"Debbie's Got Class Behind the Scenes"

What was just so great about I would say the whole experience is the fact that you know you guys as a school allow something like this to happen because when I went to school in Ohio there was nothing like this and it was just so neat to see all these like you know
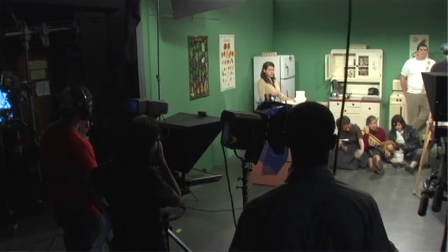college kids it's like a very great professional experience for all of them and they all stepped up as professionals and it was such a genuinely cool experience to get to do and I can't wait to see everything edited and put together so I can see like the full episode and the music and everything that went with it. So I was really, really impressed. We knew it had to be 50s, that was the first thing, so we were like, oh desaturation, that was the first thing we thought of, like that's easy, it's not a problem. So we started taking a look at past shows like Leave it to Beaver, Dick Van Dyke, you know, show just to take a look to see, okay, let's see how it really looked.
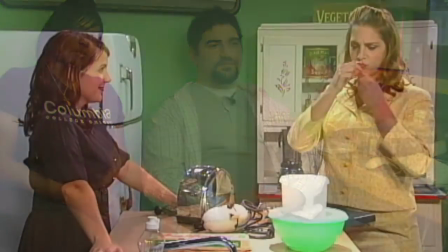So when we got into the process of editing, after we cut everything together, we were like, okay, it's time for the fun part, you know, make it look 50.
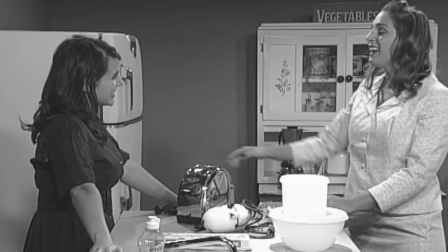So we desaturated it and then we're like, hmm, I think there's a little bit more we have to do to this to make it look 50.
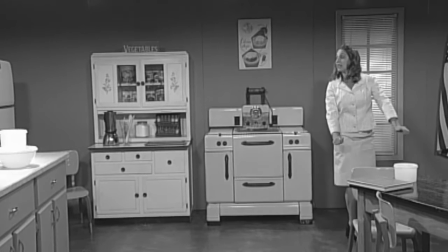We thought that was it for a second. So we got to add it on the film grain, you know, to make it look filmish.
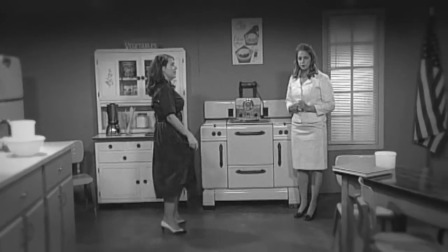And then we had to add a little tints to it, and then the whole black around it vignette to make it look 50 TV-ish, you know. So that was the process we had to take for that. Usually most of the modern stuff we work on is it's pretty fast-paced, it's pretty quick.
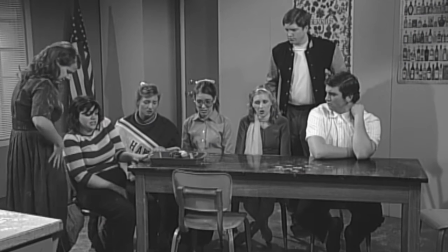And especially with this W's Got Class, you're also not just trying to edit, you're trying to give it a feel of the 50s.
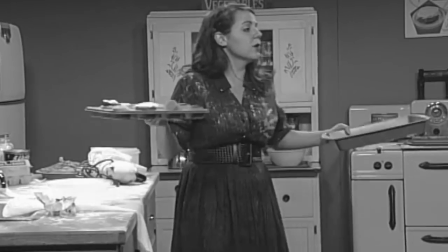So just the way things are cut, you know, it's not as quick as you're holding on shots. It's usually wider shots, not so much close-ups that you're working with. We kind of work together, watch a lot of Dick Van Dyke and all that kind of stuff to see shot sequences and see where they cut and how they cut, a lot of long camera shots and stuff like that. It was really great because our classes have prepared us and working on projects and we've written tons of scripts for classes,
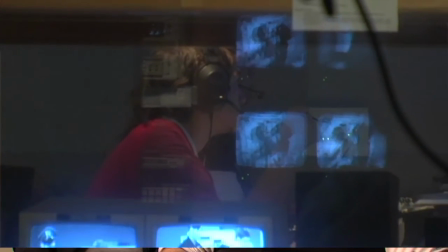but actually seeing all the technical work that we've done and everything we've
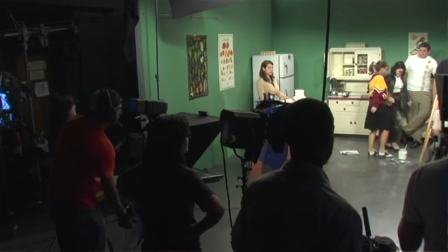learned and how to make it and then having it realized and actually go through the process was an experience that I'm really glad the TV department gave us.